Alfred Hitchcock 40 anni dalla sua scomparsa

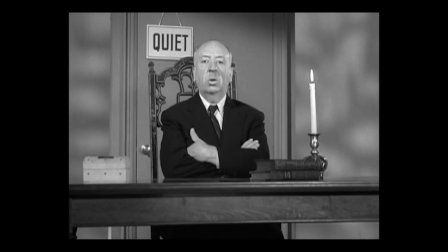[0:00]
Il 29 di aprile del 1980 scompariva Alfred Hitchcock. Sicuramente si tratta della figura artistica più riconoscibile insieme a quella di Topolino.
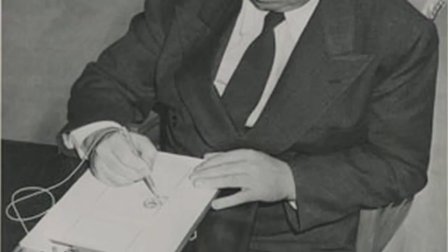[0:11]
E nonostante siano passati ben 40 anni dalla sua scomparsa, i suoi film,
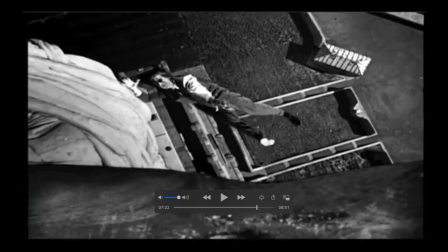[0:16]
la sua tecnica e i suoi racconti per immagini non solo non sono passati di moda,
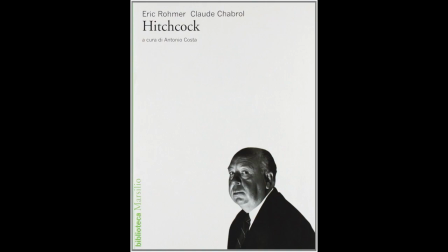[0:21]
ma continuano ad ispirare e ad influenzare i registi più disparati.
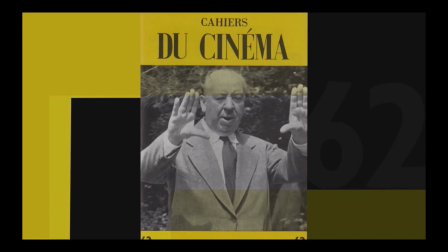[0:26]
E vorrei lasciare fuori i registi della novel vaga che lo hanno veramente scoperto perché avevano una specie di adorazione per lui.
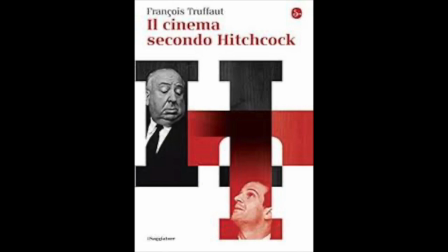[0:34]
Infatti uno dei migliori libri sul cinema di sempre è il Cinema secondo Hitchcock,
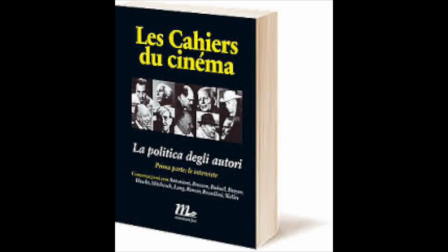[0:41]
la lunga intervista che Truffaut fece con Hitch, un vero e proprio manuale per chi ama questa arte e poi Godard in anni
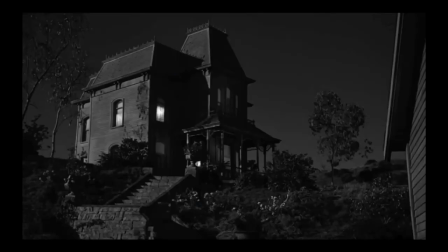[0:49]
più recenti che dichiarò ad Hollywood solo due registi hanno fatto cinema coraggioso.
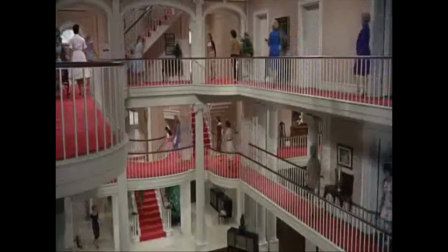[0:55]
Hitchcock e Jerry Lewis. È un caso, infatti, che registi contemporanei come Martin Scorsese, Steven Spielberg,
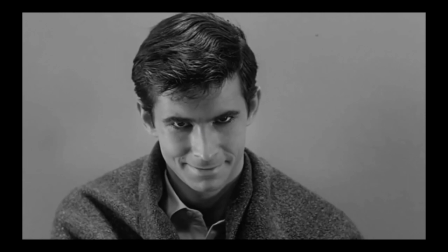[1:04]
il benemenito Tim Burton oppure Wes Anderson e persino uno come l'austriaco ed estremamente
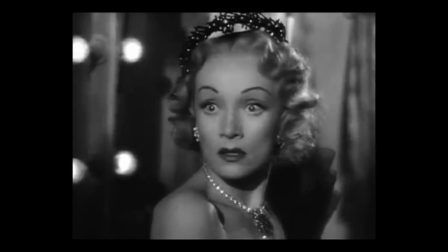[1:11]
eclettico come Michael Hagen citano Sir Alfred come fonte in alcuni casi della loro ispirazione?
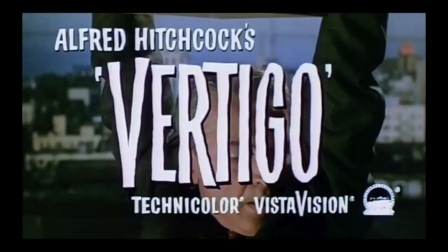[1:19]
No, non è un caso, né dal punto di vista stilistico e nemmeno dal punto di vista tematico facciamo due esempi la sensazione della vertigine che prova scotti in
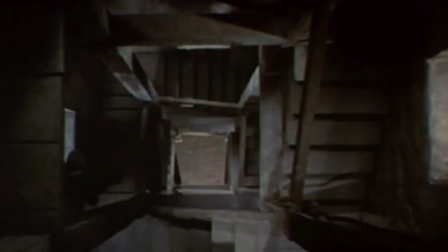[1:30]
vertigo salendo le scale del campanile con quella carrelata all'indietro e lo zoom in avanti rimane un esemplare insuperabile di invenzione tecnica e il fatto
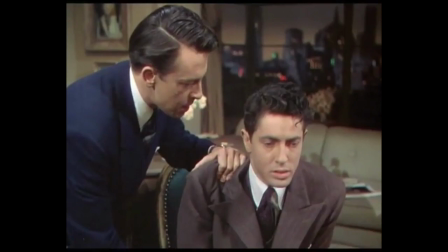[1:42]
pur non nominando l'omosessualità nel superbo the robe each inquadra sempre i due protagonisti farle granger e john dall sempre nella stessa inquadratura.
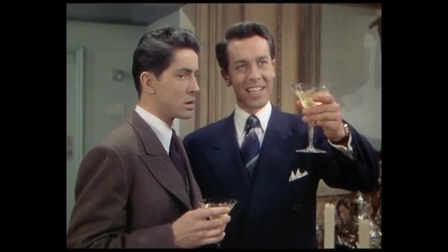[1:53]
E a proposito di immagini, Alain René, facendo invece riferimento al suo capolavoro l'anno scorso a Marianne Budd,
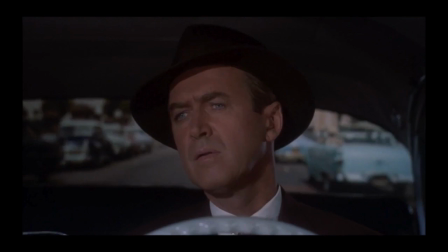[2:02]
già all'epoca diceva, a far vedere quello che succede nella testa di un uomo, il migliore esempio è l'immagine di James Stewart nella guida della sua macchina,
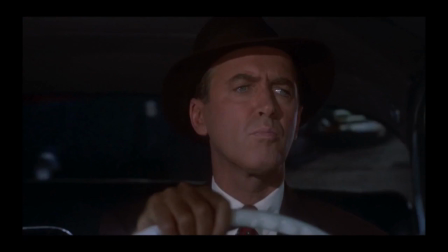[2:11]
mentre sofferente sta inseguendo la doppia Kim Novaka nei suoi pellegrinaggi a San Francisco.
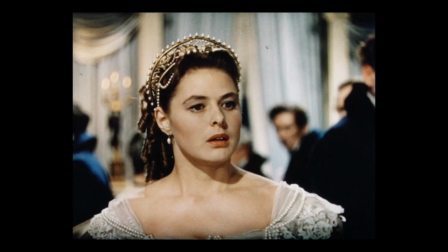[2:17]
Alfred Hitchcock amava il pubblico e voleva sorprenderlo. Ha sempre detto a Ingrid Berkman la sua attrice preferita, cara Ingrid, non importa se il tuo ruolo è quello di una piccola segretaria, tocca a te a renderlo importante.
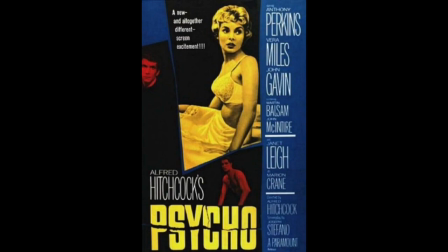[2:33]
Ma la Berkman, che voleva interpretare Giovanna d'Arco, non lo ascoltò e scappò in Italia per lavorare con Rossellini. L'idea tereta invece Janet Leigh. In Psycho è una secretaria che scappando con i soldi di un cliente si imbatte al primo moderno serial killer dello schermo,
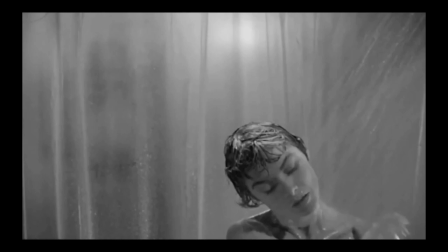[2:52]
Norman Bates. E sorpresa delle sorprese è la prima protagonista, oppure quella che noi, il pubblico,
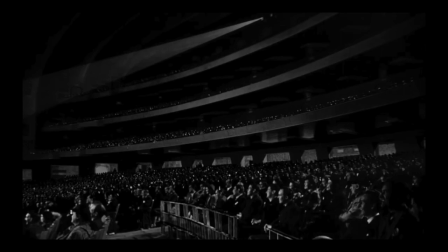[3:00]
crediamo che sia la protagonista, muore nella prima mezz'ora del racconto filmico.
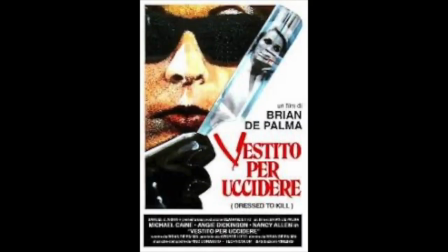[3:05]
Il pubblico fa la fila per vedere Psycho e nascono numerosi emuli.
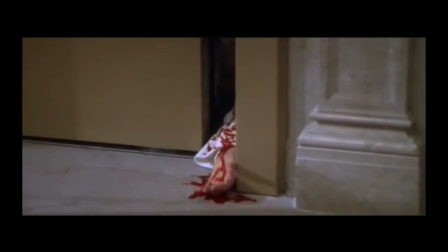[3:11]
Il più importante è Brian De Palma. Basti vedere una pellicola che mi ha sconvolto la gioventù perché non conoscevo il trucco. Vestito per uccidere. De Palma infatti dirà per me Hitchcock è come una grammatica,
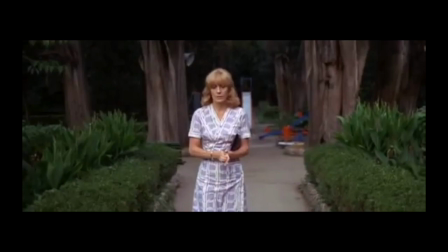[3:25]
cosa che non farà Dario Argento che ha voluto distinguersi da Hitchcock solo perché lui è anarchico ed Hitchcock è gesuita. Ma se studiamo attentamente della scena della morte di Marisa Fabri nei quattro mosche di
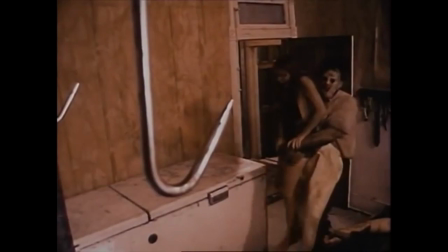[3:40]
veluto grigio scopriamo che deve molto atturnere ma anche come movimenti di macchina a iccio. La stessa cosa conferma Tom Hooper per la realizzazione del suo Non aprite quella porta.
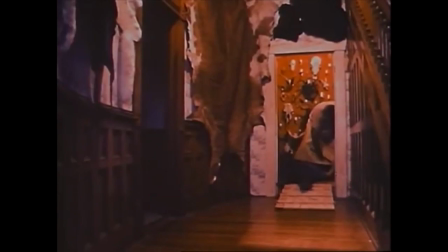[3:53]
Psycho mi ha insegnato che fa più paura quello che non si vede piuttosto che quello che si vede.
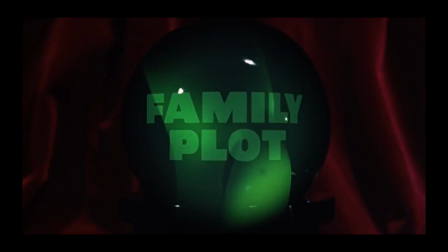[4:00]
È difficile rendere omaggio ad un genio assoluto come alfred hitchcock più di 50 film con ognuno
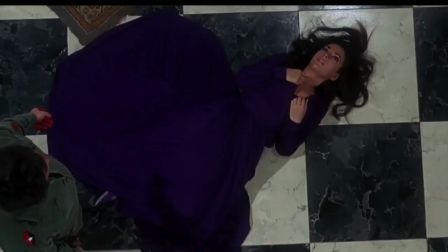[4:06]
di essi qualcosa di cui parlare almeno un dettaglio la morte di juanita
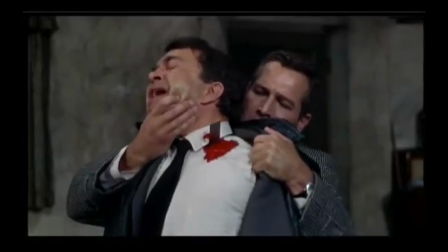[4:12]
in topaz l'assassinio di gromek nel sipario strapato usato persino dall'austero chieslowski nell'episodio di non uccidere del suo decalogo i calzini del
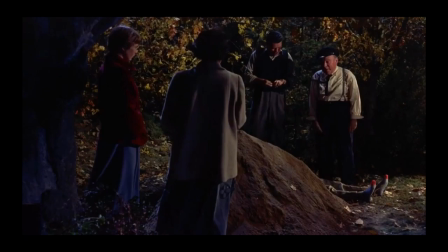[4:24]
cadavere di the trouble with harry l'urlo di doris day nell'uomo che sapeva troppo
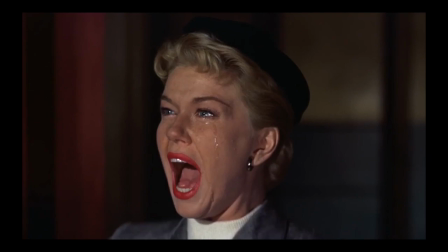[4:29]
ma anche l'occhiolino che ci fa nell'ultima scena Barbara Aires nel comploto di
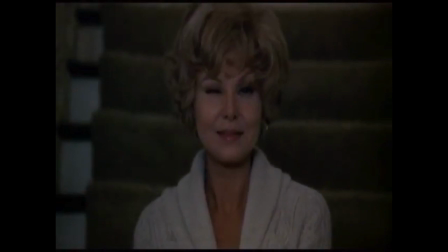[4:34]
famiglia che è come se lo facesse lo stesso Iscock nel suo testamento ma
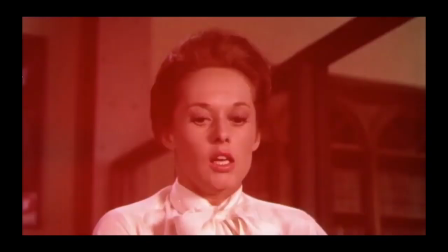[4:40]
vorrei soffervarmi per ultimo non tanto al sottovalutato e imperialistico
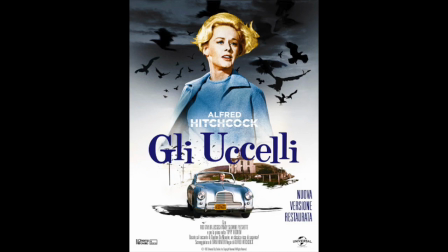[4:45]
Marni ma a quello che ha dato forse la più lunga scia di seguiti imitazioni
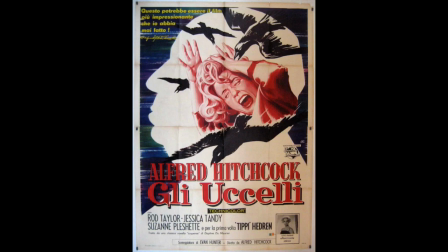[4:51]
e parafrasi creando un genere nuovo quello della ecovenzanza,
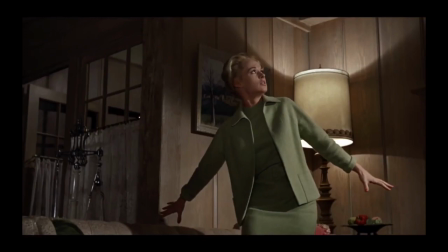[4:57]
ossia gli uccelli Senza motivo e con insolita rabbia gli uccelli attaccano il mondo.
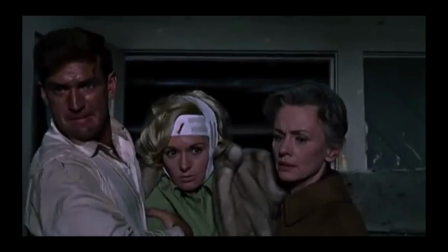[5:03]
Prima una piccola comunità e il finale aperto lascia presagire il mondo intero.
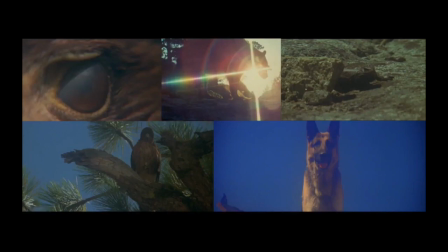[5:10]
Da lì in poi corvi, animali scappati dagli giù, animali selvaggi come nel bello Day of the Animal,
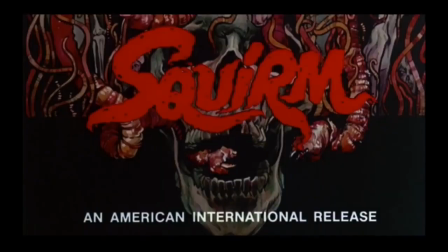[5:17]
leoni impazziti, squali, serpenti, lumacchie, ragni, verbi,
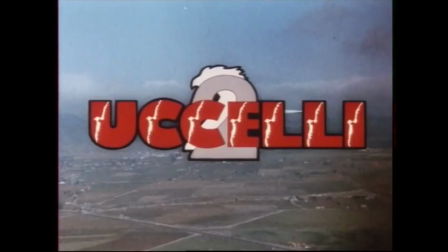[5:21]
grisli e gli animali più svariati attaccano l'uomo, Ma le dimensioni non condano.
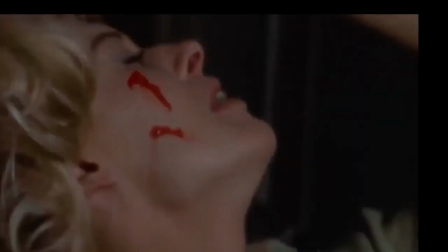[5:27]
Come non conta la qualità degli effetti? Hitchcock, utilizzando Ub Ivers, un ex Disney,
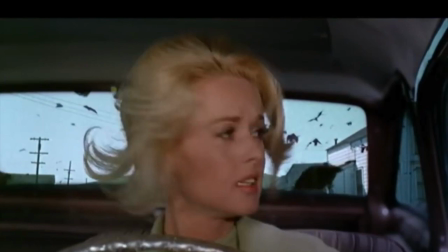[5:35]
crea gli uccelli quando attaccano con degli effetti animati che grazie alla velocità del montaggio,
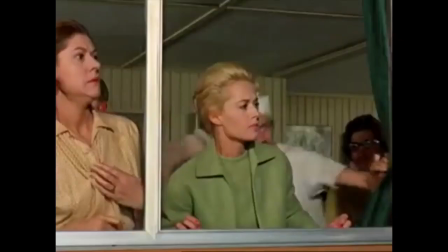[5:42]
ancora oggi, risultano convincenti. Almeno una scena geniale, quella in cui T.P.
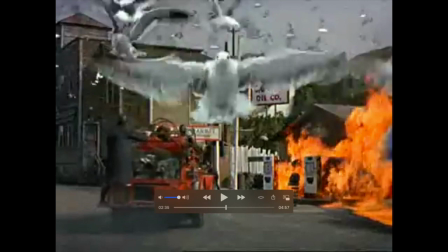[5:48]
Edren si affazza alla finestra del bar, scoppia la pomba di benzina,
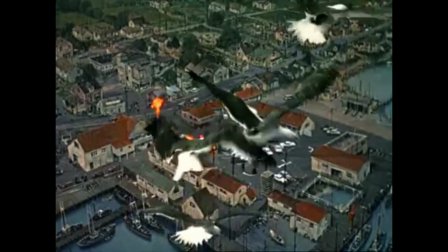[5:53]
arrivano i pompieri con l'acqua e parte la soggettiva del gabbiano dall'alto. Una scena in cui fuoco, aria, acqua e terra coesistono. I quattro elementi si trovano tutti insieme, se questo non è apocalisse.